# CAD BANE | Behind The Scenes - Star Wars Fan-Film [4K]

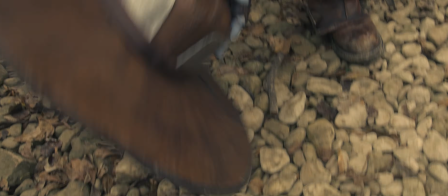[28:48]
There were certain tasks that I was not physically capable of doing with those fingers on,
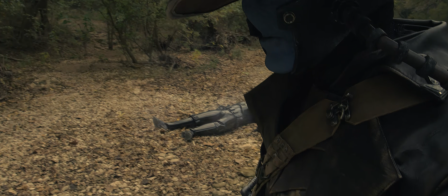[28:53]
like twirling the guns and holstering them with the fingers, or picking up the hat off the ground.
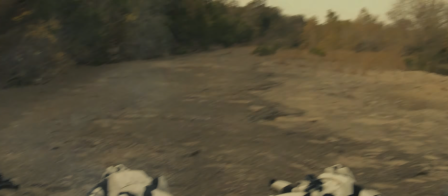[28:58]
But when I was in character and the camera was rolling, I could twirl and holster, could pick up the hat every time.
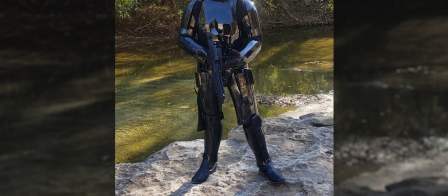[29:05]
It's just a funny thing. Alexandria, when we were on set, she played the Shadow Trooper.
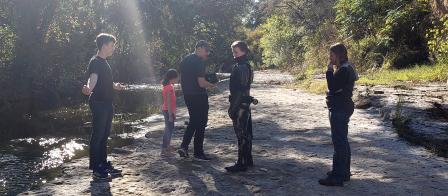[29:11]
She's also really, really strong. She hauled more equipment than anyone else.
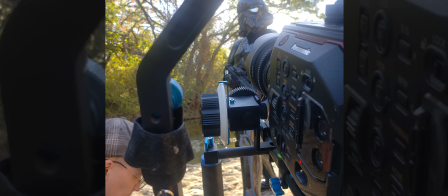[29:17]
The reason I used the Shadow Trooper is I knew I wasn't going to have anyone trained in stage combat besides myself, and I wasn't going to have anyone to do stunts. So I needed to do a way that I could have a fight with Cad Bane with just me on screen and nobody else. If the other character's invisible, then we can actually have a fight. And that's what we did.
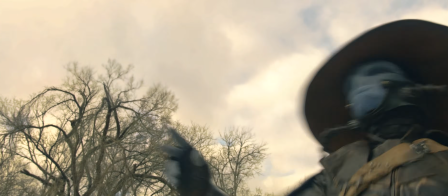[29:39]
Fighting myself, getting punched, falling over, spraying gas, getting hit.
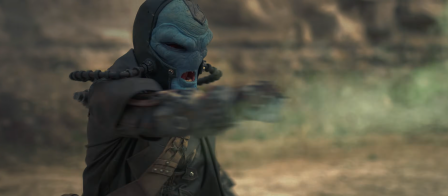[29:44]
And it was a fun thing.
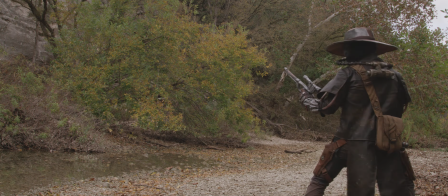[29:46]
When the Shadow Trooper shoots the blaster out of Bane's hand, we just attached a fishing line so we could yank it off screen.
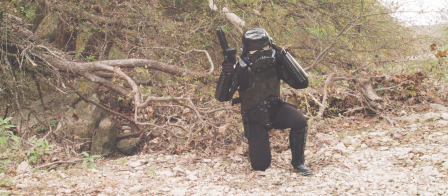[29:54]
When our shadow trooper kneels to cloak, we had to remove the armor off of her thighs, and then we restored it in post.
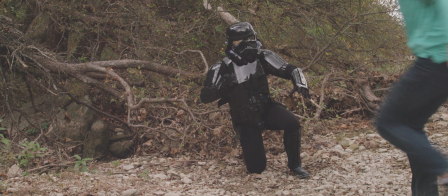[30:00] Help her up.
But even then, it was painful and she couldn't get up on her own.
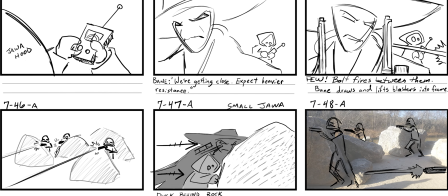[30:04]
So I designed all the sequences early on so that the fights could hopefully be exciting, but simple based on what we had available. We had to think through every problem like that. What's a simple answer? What's a quick answer? What's a way to do this that will be effective, but that is not going to be crazy to pull off?
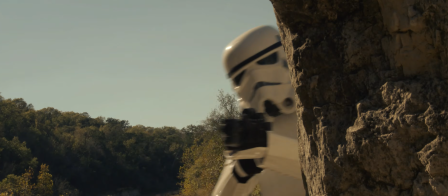[30:23]
So the shootout is very interesting. There's a lot of rocks out in the riverbed where we shot. But the primary location to do that, there's only about 6 rocks, and they're all clumped together.
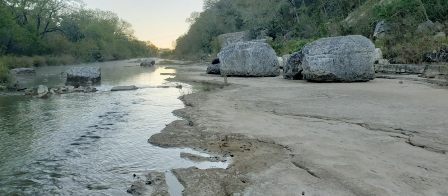[30:34]
And if you look in either direction around them, it's just completely open for hundreds of yards.
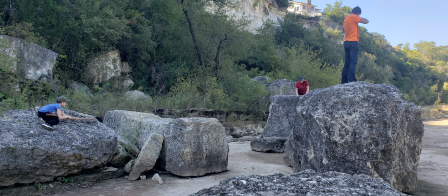[30:39]
And so Laura got really creative with it. I imagine these old school television shows, you know, like an old episode of Star Trek where they've got 5 foam rocks and they just keep rotating them on wheels and push them around to get different sets.
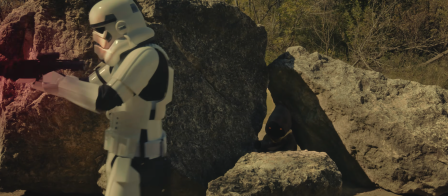[30:51]
Well, we took that same line of thinking and we filmed these same 6 rocks from every conceivable angle.
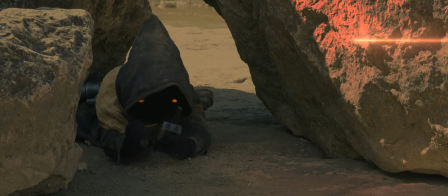[30:57]
The stormtroopers and Cad Bane and the Jawa are all standing in the same places during that shootout.
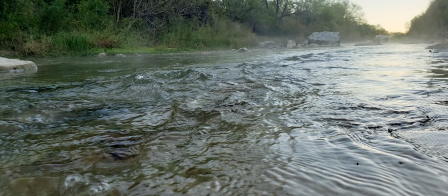[31:03]
Because the riverbed flooded one day,
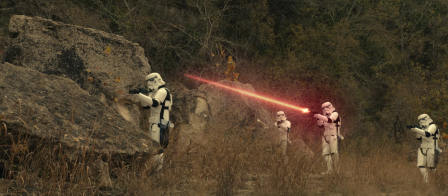[31:05]
we ended up climbing up into these more obscure rocks and we got extra shots in rocks that were much farther away that we never would have filmed otherwise.
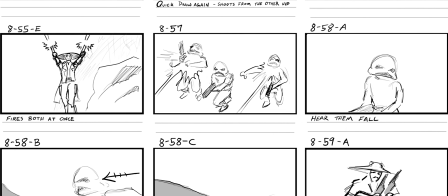[31:13]
Originally, the commander, he was going to hide behind the rock and then get picked off.
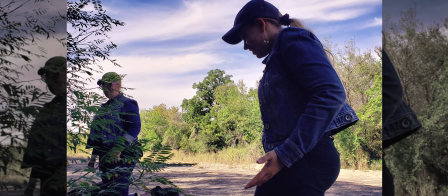[31:19]
Emmy Farah, she was our art director, said, that's not enough.
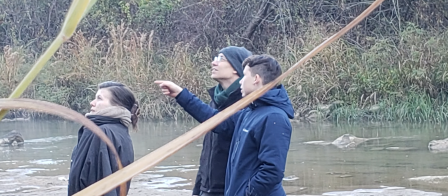[31:24]
This character needs to be cooler than that. And then Keith had this idea where he was just improvising, just did this blocking motion.
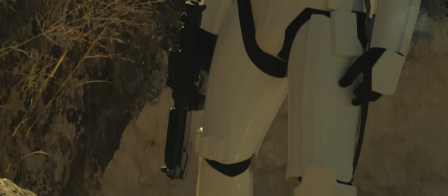[31:31]
And that's where we had the notion of, okay, what if we give this guy a shield? And then we upped it. What if we gave him a bigger shield? And so we worked these things into the story.
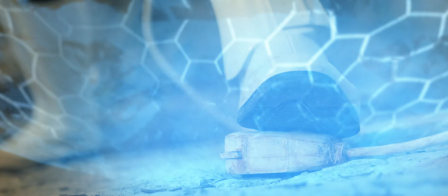[31:42]
It's not just a bunch of troopers to shoot. There's also this one who's got an agenda and he's got these shields, and it really made that scene work a lot better. We had already filmed all of Bane's end of the shootout before we decided to change the commander and give him these shields and make it different.
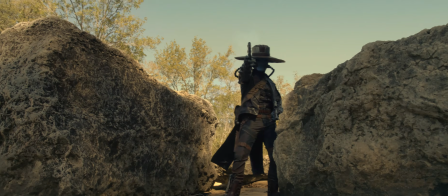[32:02]
And so we didn't have that struggle originally in the edit. Bane just kind of came out and just started shooting everybody and tore them apart, and then that was that.
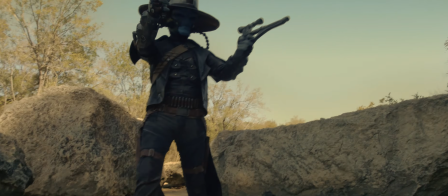[32:10]
And so now I had this challenge of, in the edit, in post,
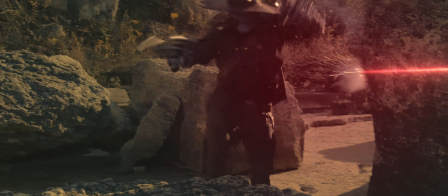[32:14]
how do we take what we did have of Bane's end of that fight and create a conflict, create the conversation that the commander's having with him?
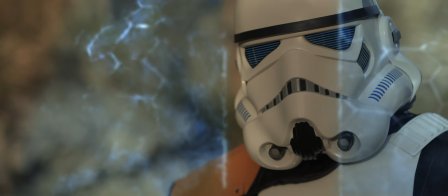[32:22]
Like, how do we work all that in? And so that was something that we kind of massaged all that in post and kind of found it.
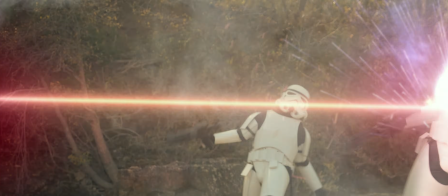[32:29]
So as we were making this piece, Cad Bane was killing all these stormtroopers. Everyone started actually feeling sorry for the stormtroopers.
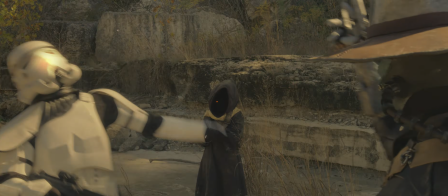[32:35]
These people are just doing their job and he's killing all of them. And so we had to rework some of that dialogue and make sure you knew that these stormtroopers weren't good guys, that you weren't feeling bad.
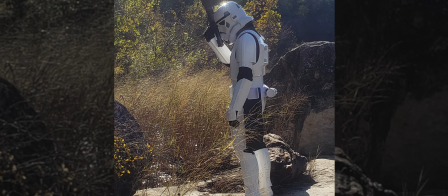[32:47]
Keith played all of the stormtroopers. He played the commander. Alexandria also played a few of the stormtroopers.
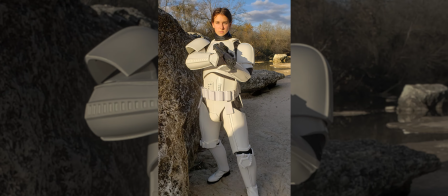[32:53]
They had a friend, Alana, that came out because we only had her for like an hour.